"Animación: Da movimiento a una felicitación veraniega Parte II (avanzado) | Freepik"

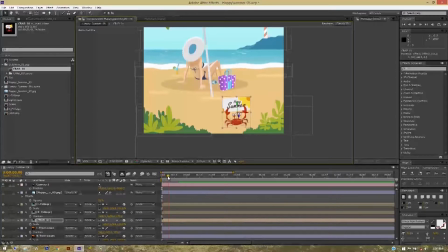[21:22]
Ahora el camino está ahí, pero solo hemos animado un bucle del paseo, por lo que he llegado a un punto, el cangrejo para de andar.
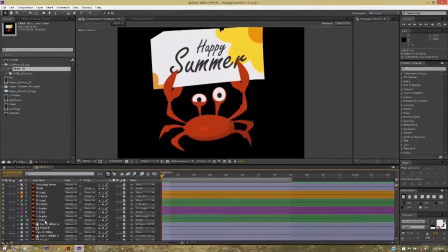[21:31]
Vale, entonces tenemos que ir dentro de esta composición y luego resaltar todas las capas y pulsar U en el teclado.
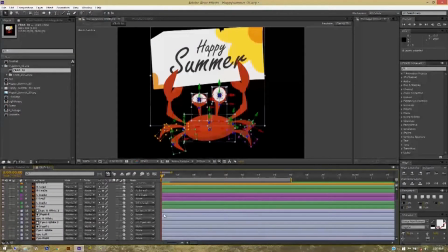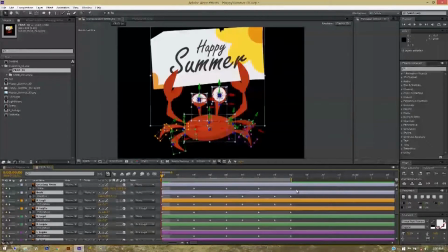[21:44]
Esto nos mostrará qué propiedades se han cambiado, o animado y las claves establecidas en After Effects.
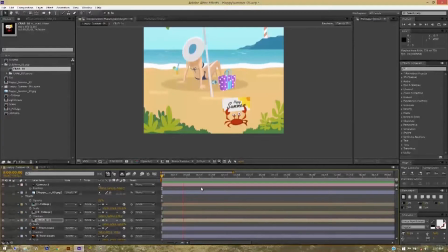[21:56]
Así que podemos volver a la composición y ver más o menos cuánto tiempo tardará el cangrejo en aparecer en el fotograma, parar y salir andando. Creo que más o menos serán unos 3 segundos y medio o algo así. Vale, así que más o menos 3 segundos y medio.
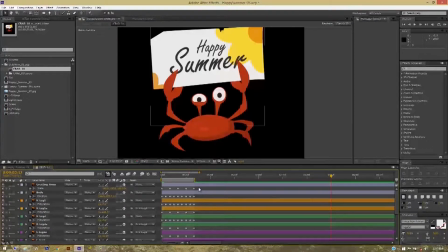[22:17]
Ahora tenemos nuestro cursor en 3 segundos y medio dentro de esta composición, así que tenemos que copiar todos estos fotogramas clave y pegarlos delante para continuar esta animación hasta el tiempo deseado.
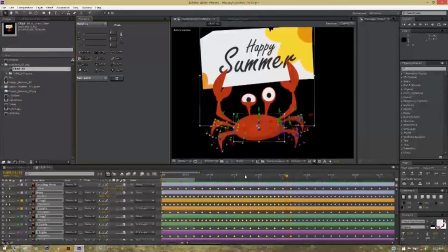[22:34]
Entonces puedes ver que también he copiado un poco de tiempo extra. Esto parece un desastre, pero es muy importante. Lo he dejado alrededor de 5 segundos, un poco de tiempo extra.
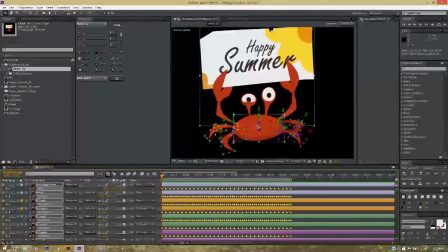[22:51]
Si lo necesitamos, solo tienes que pulsar CTRL-C y luego llevar el cursor al último fotograma y pulsar CTRL-V para copiarlo más lejos.
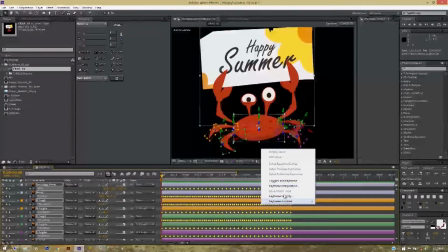[23:00]
De acuerdo, ahora he seleccionado todos los fotogramas clave y hago clic derecho sobre ellos.
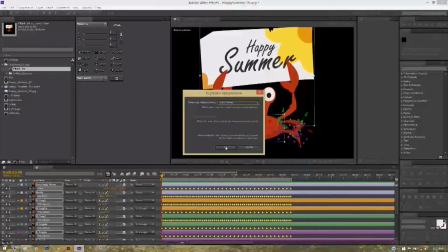[23:07]
Voy a Fotograma clave, Interpolación y selecciono Curva automática.
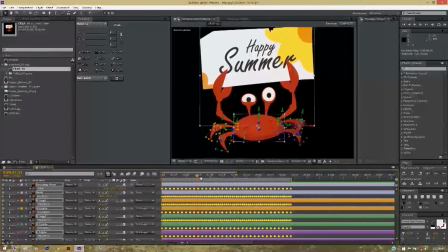[23:12]
Lo que hace esto es suavizar las curvas de tu animación. Le da algo de suavidad, por lo que tus fotogramas clave no estarán tan a tirones.
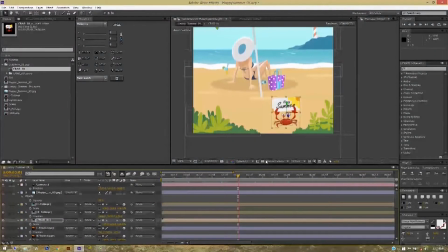[23:28]
Ahora volvamos a nuestra composición principal Observarás que está en continuo movimiento Así que ahora animémoslo entrando en la escena y saliendo de nuevo Esto es muy sencillo, solo tienes que seleccionar la capa,
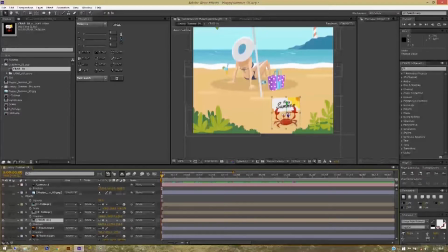[23:47]
pulsar P para que aparezcan los valores de posición y establecer como clave y cambiar los valores del eje X de forma que se mueva de lado a lado Establece un fotograma clave aquí e iremos a unos 3 segundos y medio y cambiaremos el valor de X
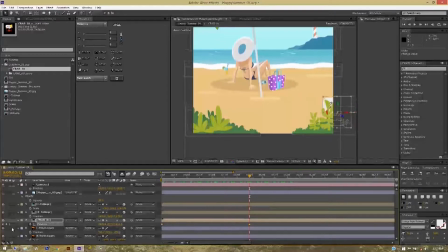[24:06]
Y haremos que se mueva a la izquierda de la pantalla Muy bien Vamos a hacer que salga de la escena
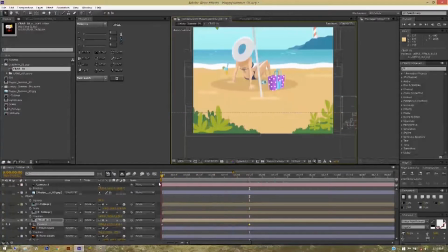Pulsa N para limitar nuestra barra de tiempo Así empezará en este mismo punto Y vamos a ver lo que tenemos aquí
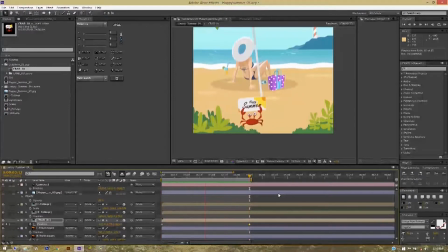Vale, está gracioso, pero creo que es demasiado rápido porque las patas se deslizan, así que necesitaremos un poco más de tiempo de acuerdo con esta animación.
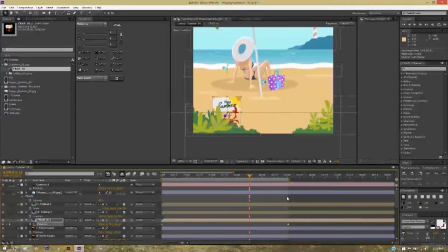[24:56]
Vamos a traer esta clave alrededor de 5 segundos, por lo que estamos estirando el tiempo hasta 5 segundos, y ahora vemos cómo queda. Creo que está mucho mejor. Sí, así está mucho mejor.
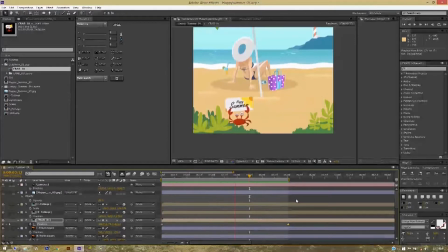Creo que deberíamos aumentar un poco más su escala para que sea más visible.